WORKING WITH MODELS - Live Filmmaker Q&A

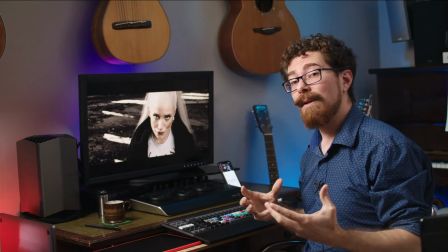So I had the camera right up here, looking down on her. We'd already done a few shots by this point, and I hadn't quite found the angle that I wanted.
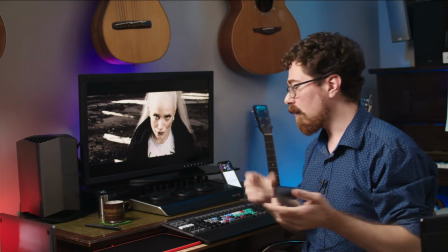So we'd gone through a couple of the detail shots, and you see those later in the video,
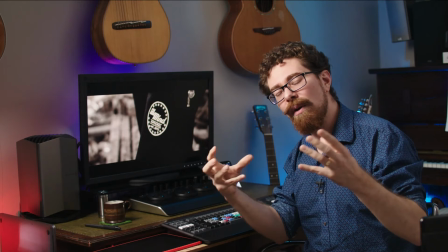where you are seeing like little bits of the branding and the important elements that people are going to want to see if they're there to buy the clothing.
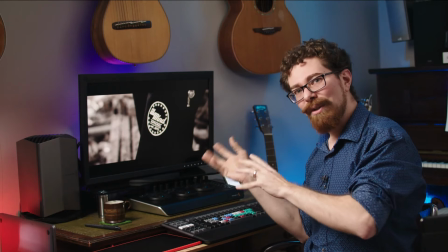That is critical that you are showing those things.
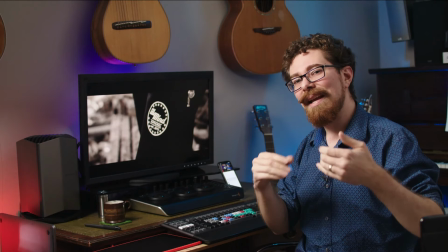But the personality of the model, for certain shoots, has got to carry the vibe of the piece as well.
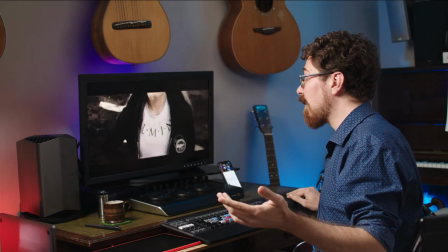So that's why Gina is particularly good for this, because she does have that strong look.
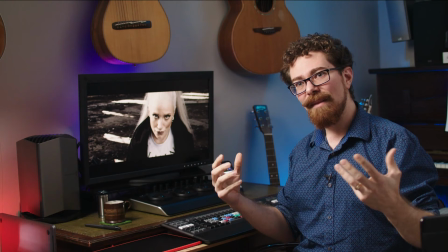So what I said was, I want you to look right into the camera, just look into the camera, and then just look off like you're not interested.
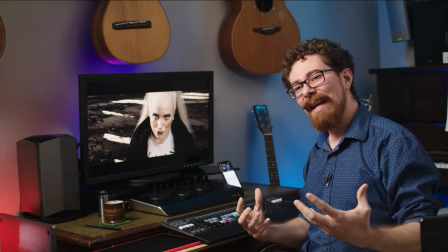And I think that vibe that she gives it, it's a little bit like she's looking at you,
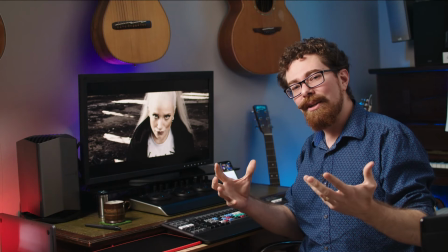she just goes, yeah. it doesn't feel like she's necessarily going to be friends with you.
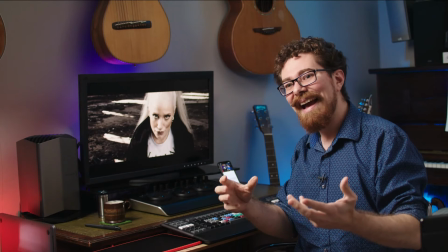It doesn't feel like she's going to approve of you, and I think that works.
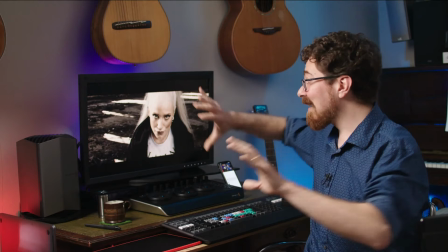That's what makes this strong. That and the whole location. So the location plays a part.
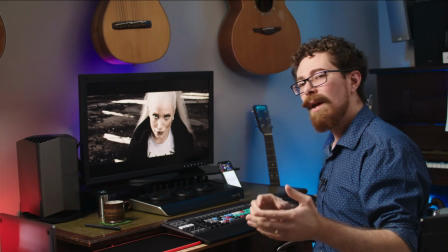We're not going to talk too much about lighting and that kind of thing in this one. What I will say is that none of this is actually lit.
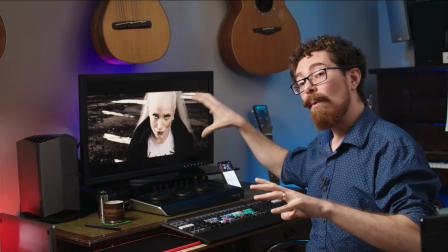This is just finding a location and trying to work it. So we don't have any lighting on her at all.
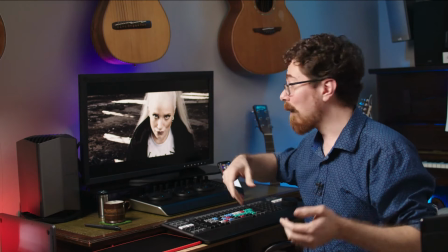We've just got this dilapidated building and sunlight coming through, obviously in the background. I think it looks super cool.
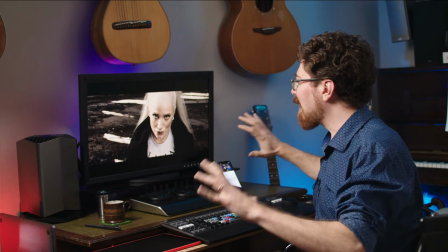And then the grade on top of that is quite a hard grade, quite desaturated, but we do have some life in the skin as well.
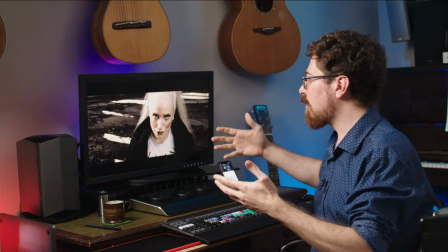And it really focuses you in because it's like grey around.
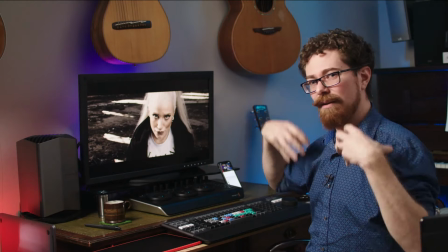She's got this kind of shock of white hair, and then the black just framing her up crisply against everything else.
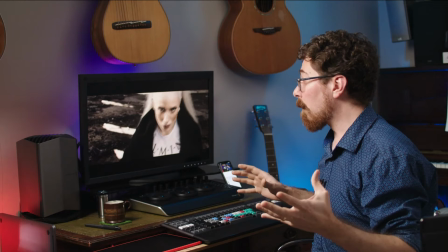And I think that for what the brand needed, that was cool.
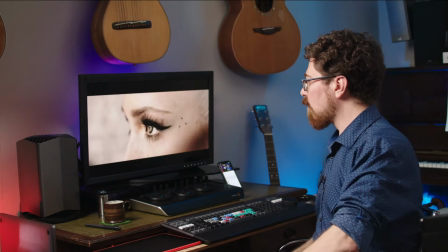And just hand on the hip, moving, all of those strong movements, again, details.
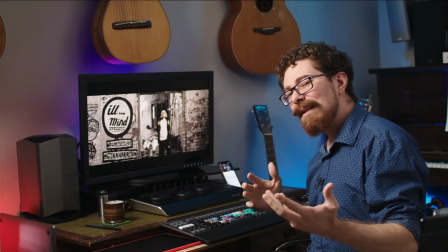She's not particularly interested in you. And it's interesting for me when I'm looking at this and I'm thinking, what does
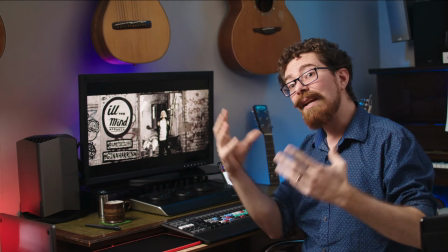the model think of the world that she's in when you film it?
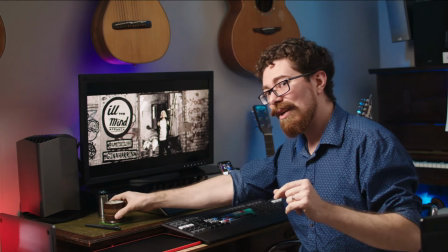It's already getting a little bit weird. Maybe I should have another sip of coffee. Again, flare espresso.
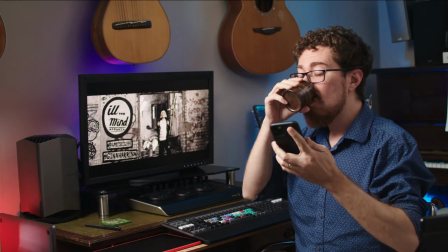Whilst I'm doing that, actually, I'm just going to skim into the chat quickly. Oh, thank you very much.
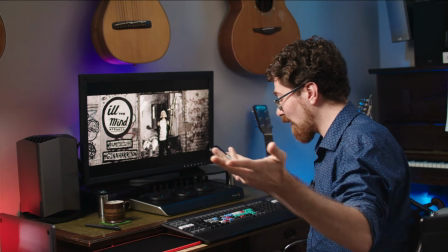Yeah, so Specialized Magic, absolutely no lighting at all.
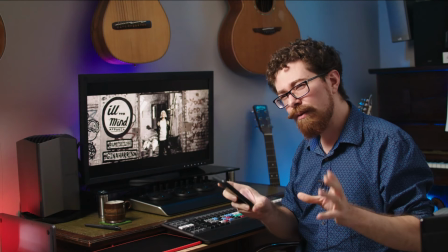We did have some bouncers with us and some diffusion, and we used those on a couple of shots, but mostly for the strobes that we had.
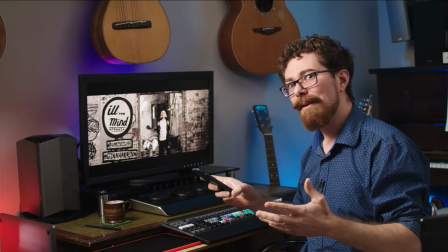We had photography strobes, and it was only me and Spencer wrangling this.
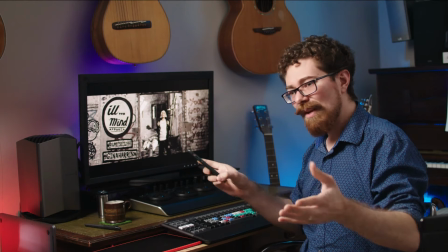So he was on photography, I was filming, so we couldn't really do all that much.
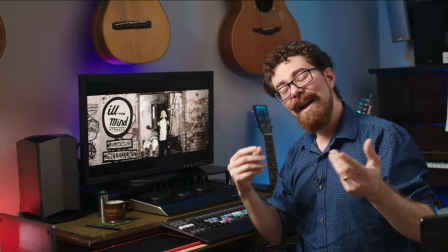But going back to my point there, I think that when you look at what you're trying to get out of it,
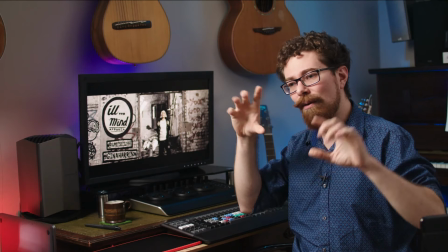is the model in the world that she exists in, assuming that you're peering into it, does she know she's being filmed?
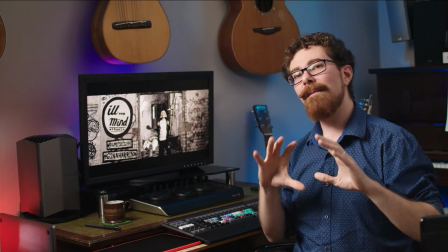It's an interesting question, and I say she. We do work with male models as well. It is just vastly weighted towards the female models, and you're going to see that as well.
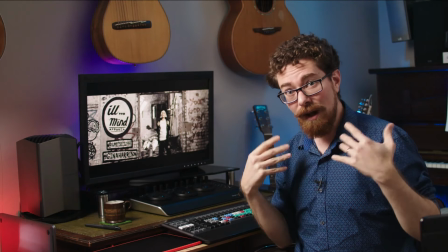So when she looks at the camera, she's breaking the fourth. Like I'm looking at the camera now, I know there are people out there and I know they're watching me.
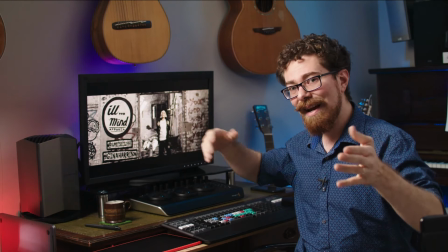Does the model, when you're doing the shoot and you're telling her what to do, does she ever look at the camera?
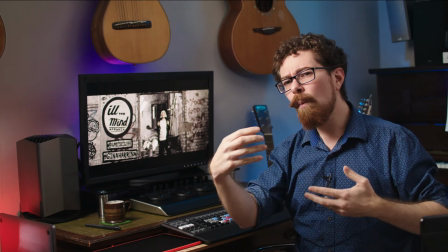If she looks at the camera, what is the relationship that she has with it?
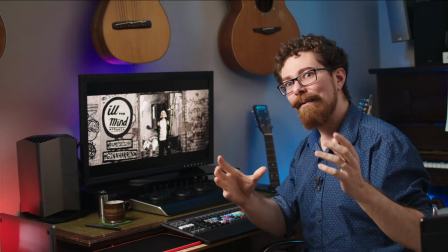Is the camera there sort of watching her and she's being slightly flirtatious with it and a little bit coy, a little bit sort of beckoning?
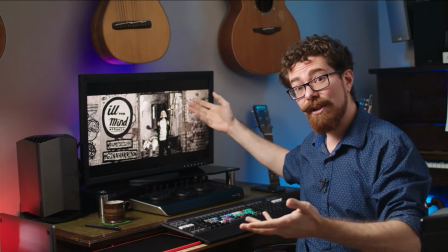Okay. Is she looking at it like Gina is just here with a bit of disdain and like, you know, you
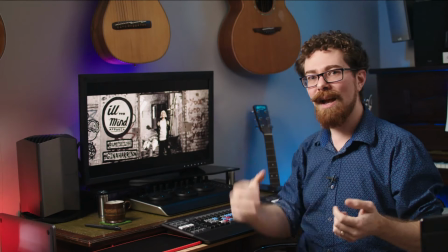can't come into my world, you can't exist in this place, I'm too cool, I'm too powerful,
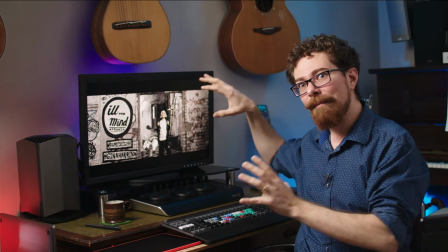I'm too much for you to handle? That is the vibe that she is giving, in my opinion.
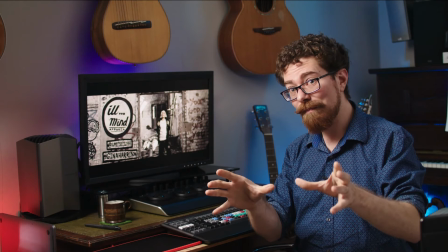So when you're thinking about the shoots that you do with models, depending on the brand, depending on the reason that you're doing the shoot, and that is something we're going to keep coming back to,
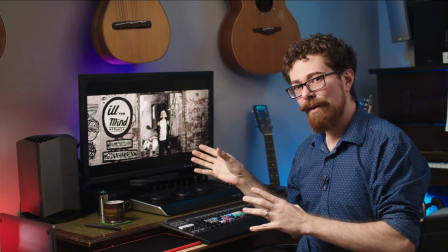what is the reason for the shoot? Here they kind of let us have free reign, and they were a little bit challenging as a brand.
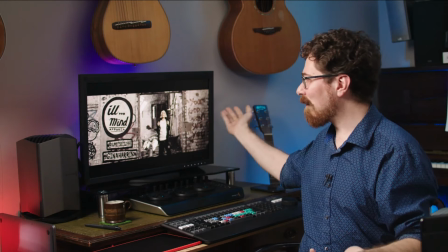They wanted to be seen like this. They're streetwear, that's why they've got, you know, all of this going on with graffiti and the location.